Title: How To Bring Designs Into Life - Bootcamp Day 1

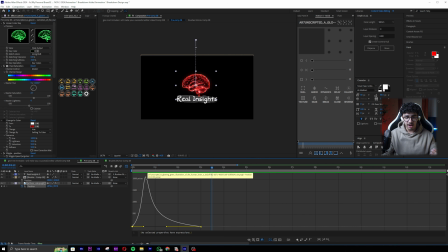8:14 So the speed at this point is 0, and then it goes to a very high speed, which is its maximum speed, okay, which is 2000 for example. And then it's gonna slow down smoothly. You can see it is smoothly slowing down.
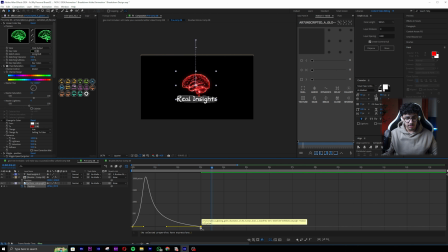8:29 And if I said not smoothly, for example, this is how it would have looked. If I take this keyframe and I make it linear, something is getting fucked. Like it's not slowing down smoothly, it's just suddenly slowing down. So now let's have a look at it. You can see it starts like kind of slow, it speeds up,
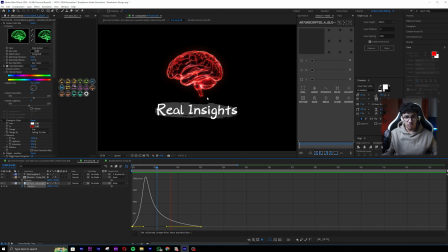8:48 and then in the ending it is almost at its destination, but it's just moving, which is what I like. I like it when it's almost at its destination, but there is a bit of movement, like it's still not in the final place.
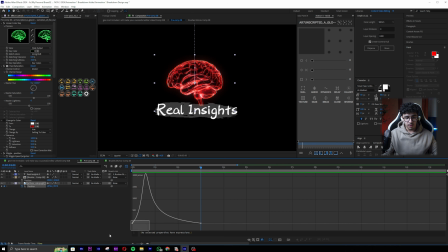9:02 You get me? So that creates a very nice look. And what I will do is I will move this a bit sharper so that it starts earlier, okay? And now you can see it comes up a bit earlier.
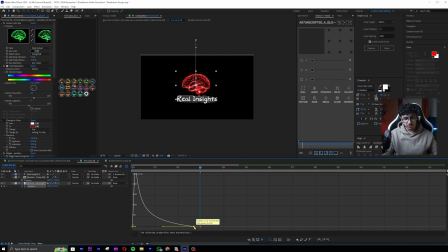9:14 And what I can do is I kind of feel like this is slow, so I will like push this, for example, towards 2.5 seconds, and now this feels good.
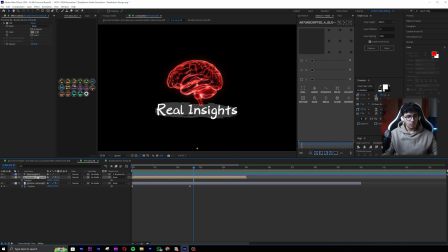9:22 Okay, now we have this animation for the brain. What I'm gonna do is do the exact same thing for this brush part.
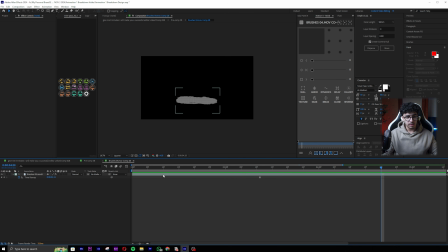9:29 Okay, now this brush fortunately is already animated because it's a video, so all you gotta do is come up over here and remove the timestamp, whatever, and this is how it's gonna happen. This is our animation with the brush. Don't worry too much about the pacing with the brush, it's just normal.
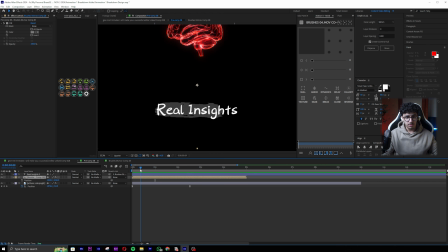9:47 It's how it is, the stock footage. And what I will do is I will animate real insights as well.
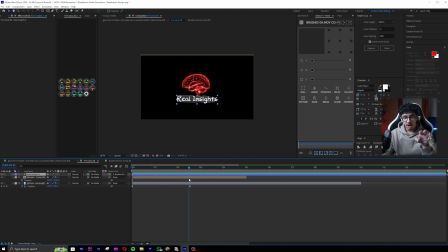9:52 Now understand something, is I am anticipating where my animation is gonna be?
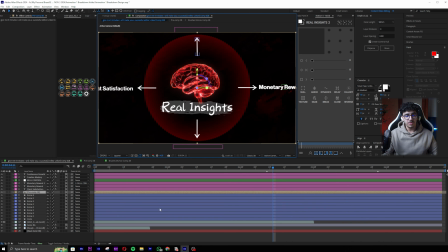10:00 Like, how is it gonna be? You get me? So I have to base off everything off of that. The anticipation of my animation is gonna be like, we're gonna come up, for example, from something that's zoomed in. All of these will come up, the real insights and the brain, and then each arrow is gonna come up one by one, and the circle is gonna come at the same time.
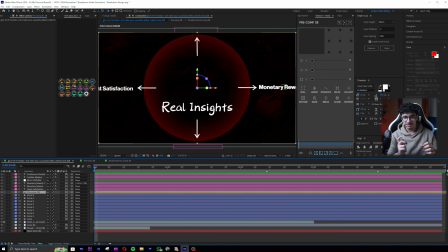10:19 Okay, and then the text is gonna start coming up one by one as well with the arrow. So once the left arrow, for example, goes to the left, the text with it is gonna come at the end of the arrow's movement, and in that way, so it feels sequential.
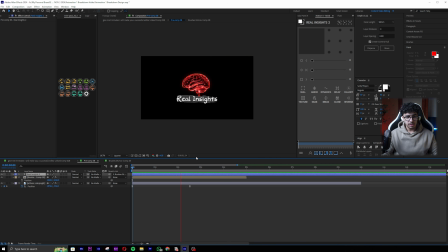10:34 All right, so yeah, basically I'm just doing this brain animation, making it come from up to down in this way. And now I want to do basically the text animation as well, and I want the brain animation and the text animation to be synced.
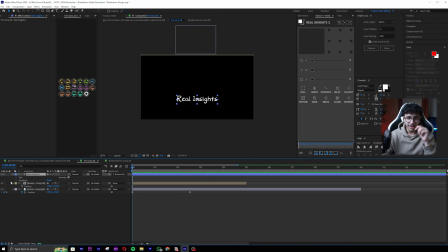10:49 Now guys, when I say something like that, I want you guys to pick it up, that in the same scene animation can be synced, animations can be sequential. So over here, because they're almost the same composition, I'm gonna make it synced, and I'm gonna do the opposite movement.
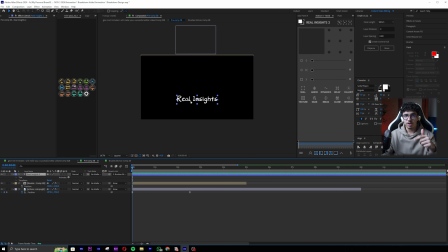11:03 I'm gonna make real insights come from down instead of coming from up. So yeah, let's go and animate this.
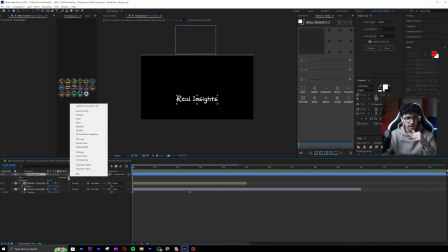11:10 Click on the arrow over here, go to animate, and then go to position,
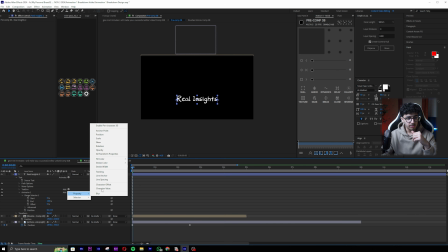11:14 and now go add, and also add opacity, for example.
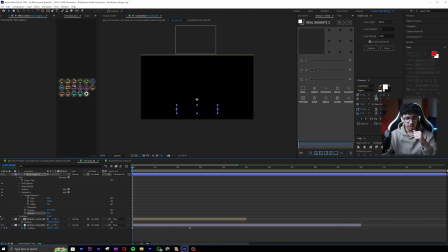11:19 So now I'll take the position like this, and I'll do the opacity 0. You might just feel like it just went away, like what the hell happened? That is because we don't have our range selector. So what our range selector does is, look, if I move the starting,
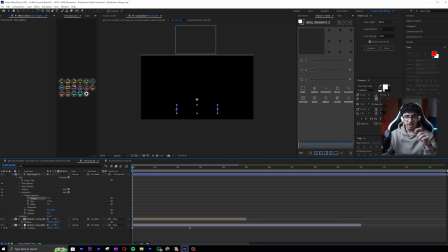11:35 it basically brings it up from the new position and the new opacity to the default. Okay, so it saves the default already, like in the computer system or whatever. But what we have to do before that is go to advanced, and then go to shape and make it ramp up.
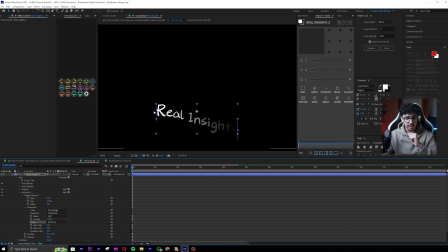11:54 Okay, so you can see they are like in a ramp, you understand?
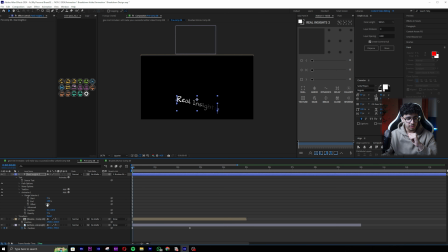11:57 And now basically I will take the offset to -100, so it's not like that. -100, keyframe it. Keyframe is what makes the whole thing. Keyframe is what animates things, if you guys don't know.
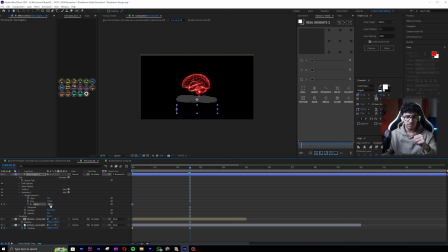12:12 This is aimed for intermediate, by the way. If you're a complete beginner, this is not for you. And now let me make this 100. If you're a complete beginner, as in like if it's your first day on After Effects, then it's definitely not for you.